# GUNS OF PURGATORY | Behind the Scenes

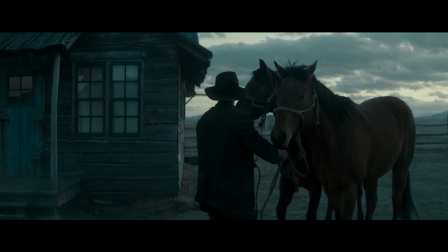on now boys come on the world of guns in purgatory is very physically taxing as much as it is emotionally taxing. It is a fisticuffs, dog-eat-dog world.
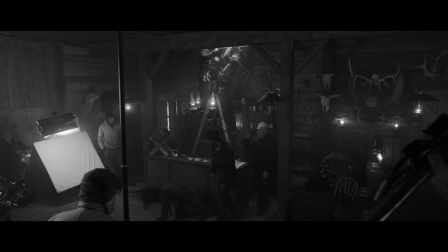Working with Doug Coleman and Jody Stesick, we've been able to develop that deeper and deeper. When I read it, I realized it was poignant and very realistic, and you could feel it.
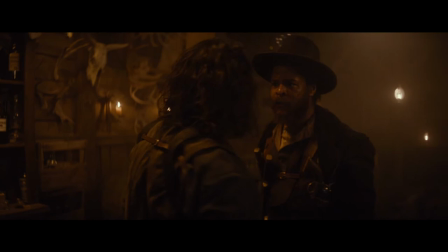And I knew there was going to be a lot of emotion attached, and there is.
Aira, Aira.
Cut! That's a cut. Pick your favorite action sequence from any movie in the last 30 years and he's done it.
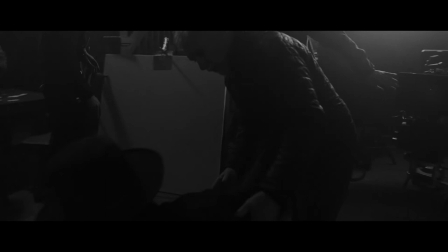He did the, he was on The Revenant, he did the bare scene in The Revenant. So bring your shoulder, yeah you can bring your shoulders without blocking it. Right there. He was a huge asset. And he loved this content and he wanted to be a part of it. and it was just, you know, to make it raw and gritty and kind of really just make the audience uncomfortable.
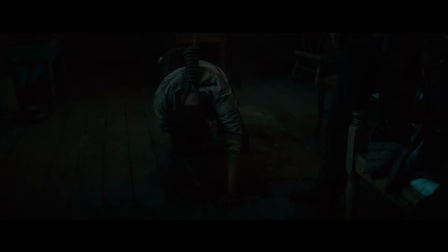Cut him down.
There's a lot of elements going on in the hanging. We have two guys that are actually pulling the rope to hang him. We want to simulate that these guys are lifting him off the ground to his knees and then up in the air off his feet.
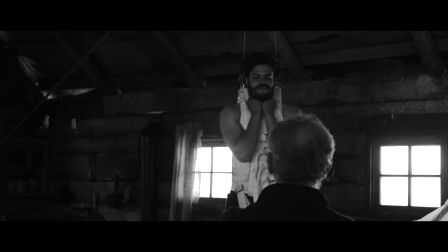To do that safely, it takes a lot of rigging and thought. just hold that right there so how does that feel how does the harness feel it's a little bit complicated but nothing that we can't handle I've
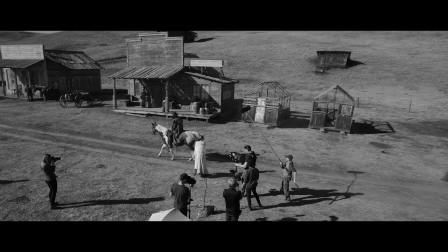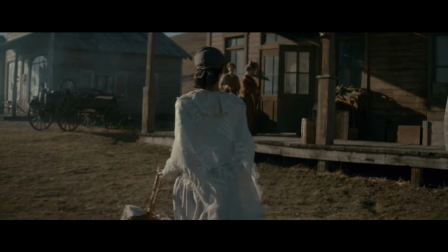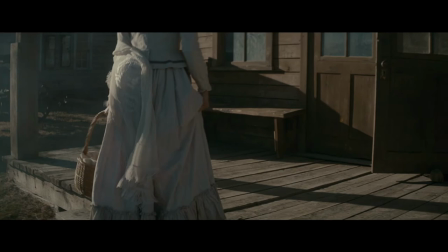always been a big fan of extremely soft light and really
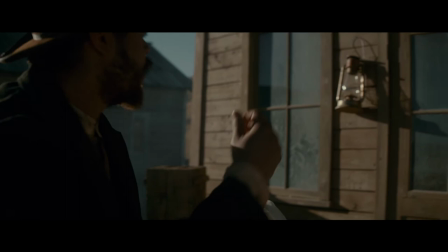delicate moments man Nick
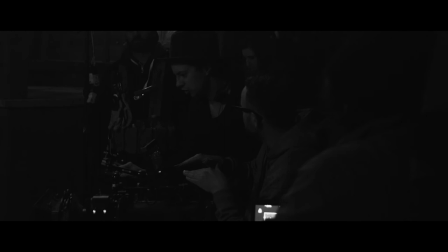Thomas and I have always been extremely good collaborators sure we talked countless
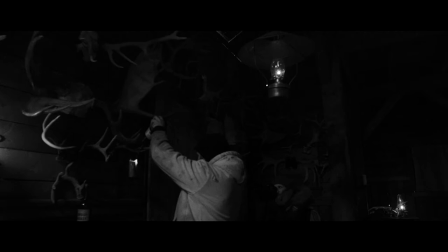times about shooting this in natural light because this is a time where they only had flame. They had candlelight and kerosene.
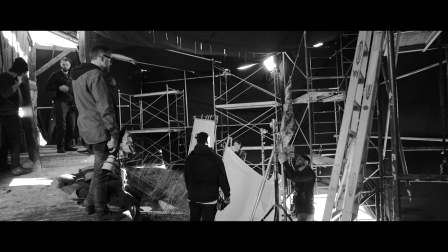Nick was able to work with his grip and gaffer team extensively headed by Jamie and Anish to create
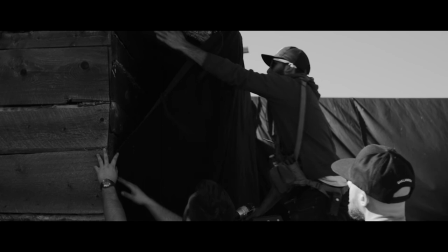these essentially outdoor studios that would wrap our locations within and be able to control the lighting.
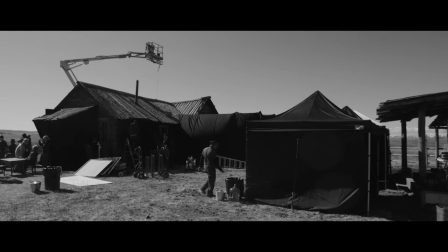It's very much lighting it like a play and to allow the actors
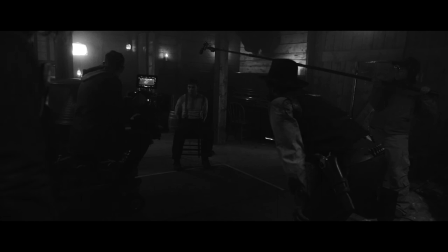to move within this environment and bring out the pieces of the story they wanted
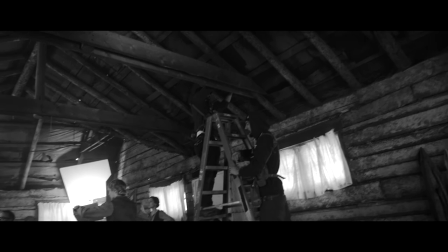to but also really feed off one another so nick really worked hard with his whole team to make the lighting as unobtrusive as possible working constantly
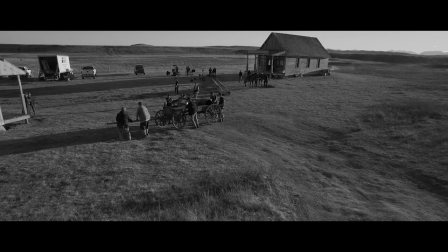and with every aching muscle they have to put this setting into the world of guns in purgatory
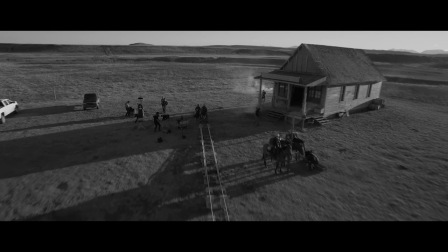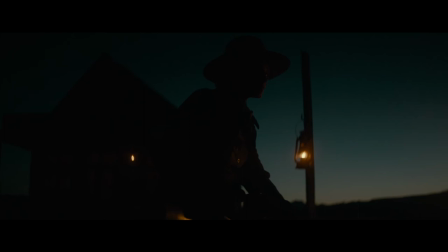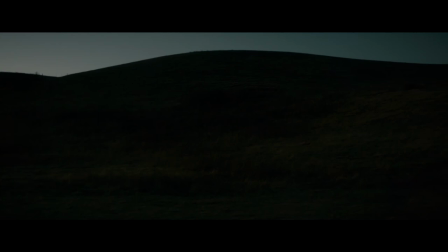When you pair two art forms, something incredible happens.
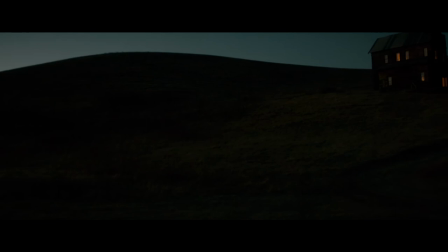So working off the script, the Boreal sons, Evan and Regan and Zach were able to write off the emotions they were feeling to create a bedrock of this story.